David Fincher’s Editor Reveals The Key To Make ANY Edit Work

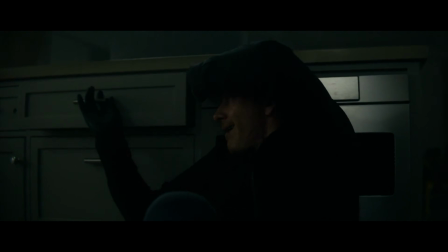Get a gag in there, like reaching for the weapon, which turns out to be a cheese grater.
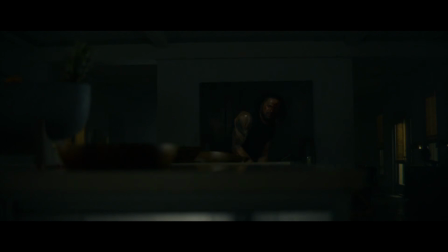I call the Indiana Jones moment. And the soundtrack, Trent Atticus scored to the cut on that.
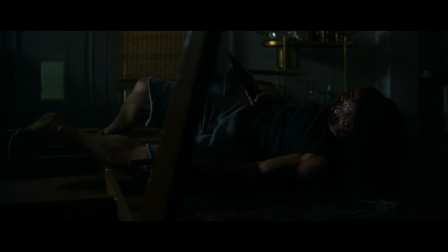The music tells you where those gaps are. In the same way that people sort of view choreography almost as songs, you think of it on stage. But if you listen to the music of what it's doing through that scene, it's perfectly on a graph showing what the choreography is.
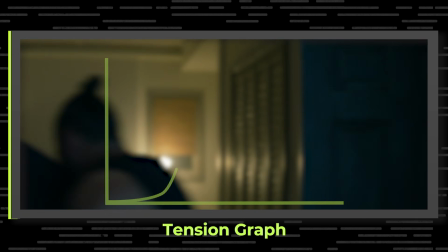Stretch, stretch, stretch, explode, give us a pause, explode.
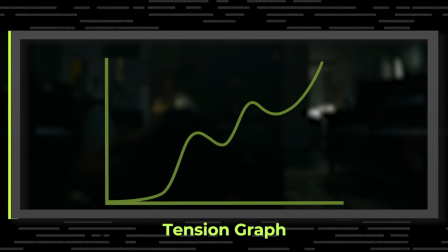Give us another pause, explode. So it's literally almost following song form. It's following, that rise and fall and that break and that building the tension and release, all of those things. Yeah, and it's part of what the philosophy was with the film in general. Let's try to do it as a silent film. The slower parts we sort of built without music, and then later we started to add sort of boiler frog music,
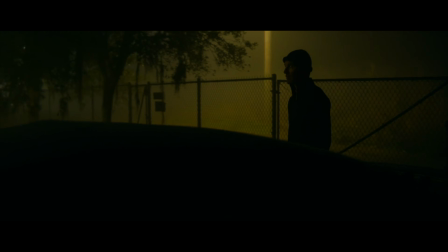which was just the undercurrent of, ooh, this feels icky. Where we're not going to rely on music during process, and it's only going to be once something kicks off.
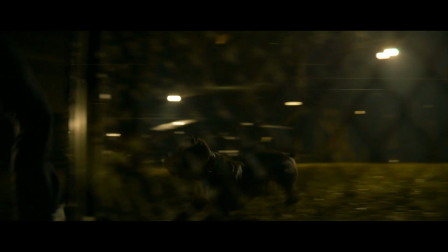So you guys know me as the guy who edited these music videos. But what you didn't know is that in this music video, I use Storyblocks to make it happen.
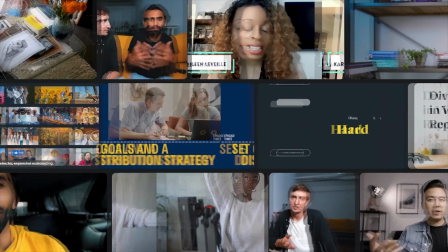Storyblocks is the secret weapon among editors because of its unlimited assets to footage, sound effects, music, graphics, and more.
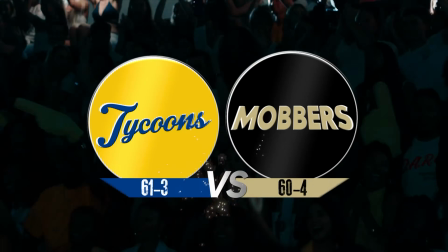In this G-Eazy and Tyga music video, I needed a sports graphic of 2 teams going head to head, but we didn't have time or budget for a graphics artist.
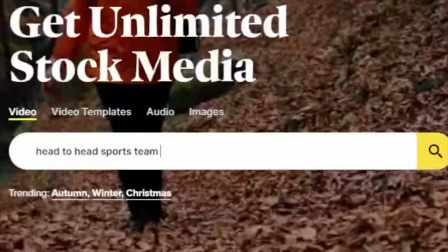So what did I do? I went to Storyblocks and checked out hundreds of different versions of exactly what I needed.
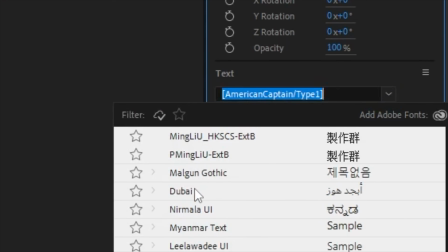I grabbed this stock graphic really quick, changed the fonts and colors, and boom, it was good to go.
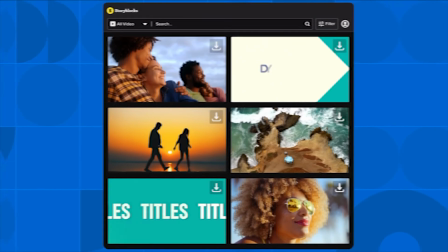You can access sound effects, footage, footage, graphics, everything you need right from within your NLE with Storyblocks' plugin. It's probably my favorite way to work. Everything you downloaded from Storyblocks is 100% royalty-free with no restrictions on where you can distribute your finished projects.
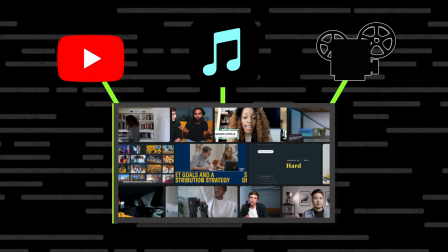Put it on your YouTube channel, put it on your next music video, your commercial, it doesn't matter. Storyblocks lets you use assets however you want.
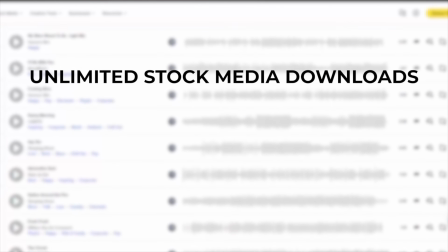To get started with unlimited stock media downloads at one set price, hit the link in the description. Another thing we've really noticed is just overall in your films is the first 5 minutes, especially of David's films, are like capsules of the entire film itself.
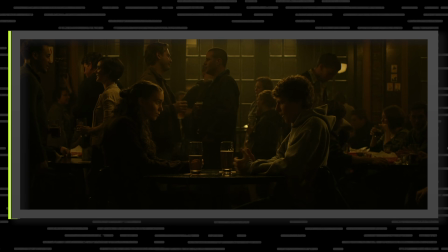Like, for example, in The Social Network, you have the bar scene, which suggests like it's a talky Shakespearean film.
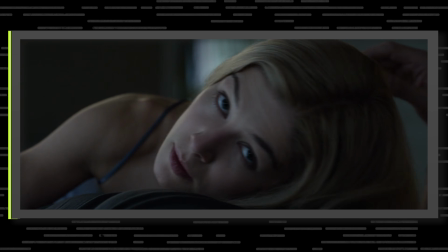You have Gone Girl with the petting of the hair. So how is that determined, and how do you guys find those first 5 minutes per se? I mean, that's script. It's David knowing that you got to hook them. So you come into these things and there's a preconceived intention. There's an order that the writer's brought to it. And unless something's going horribly wrong, I usually don't need to mess with that. A lot of what I'm up to is reducing scenes and getting out of them earlier, and, you know, best intentions with dialogue, you don't need all of it.
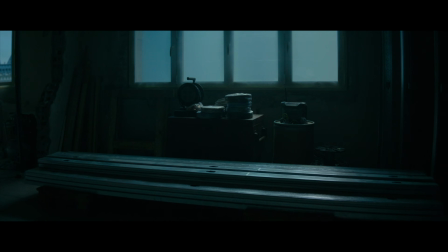Sometimes we mess around in order. In The Killer, we certainly messed around with what the voiceover was.
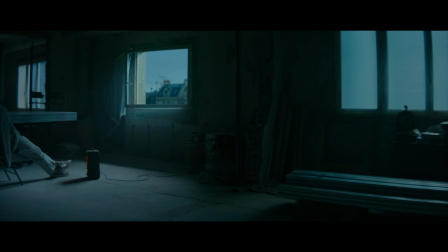It kicks off as when the camera comes down and lands on him. It comes much earlier now, as one of that doing nothing is incredibly difficult.
It's amazing how physically exhausting it can be to do nothing.
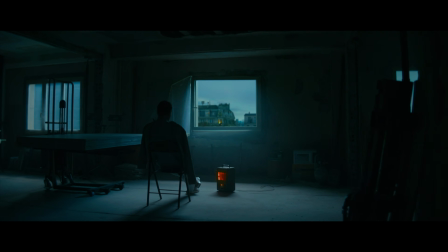That became important to bring that line earlier to allow the audience to sort of go, not a lot's going to happen for a while.
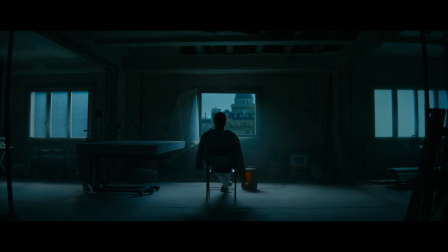If you're unable to endure boredom, this work is not for you.
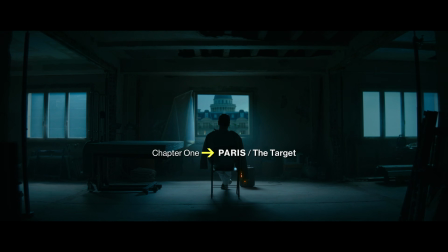And it's their intention. So you can kind of relax into that. So things like that need to be discovered. You mentioned something about intention. What does that mean to you in terms of how you approach the editing of the opening?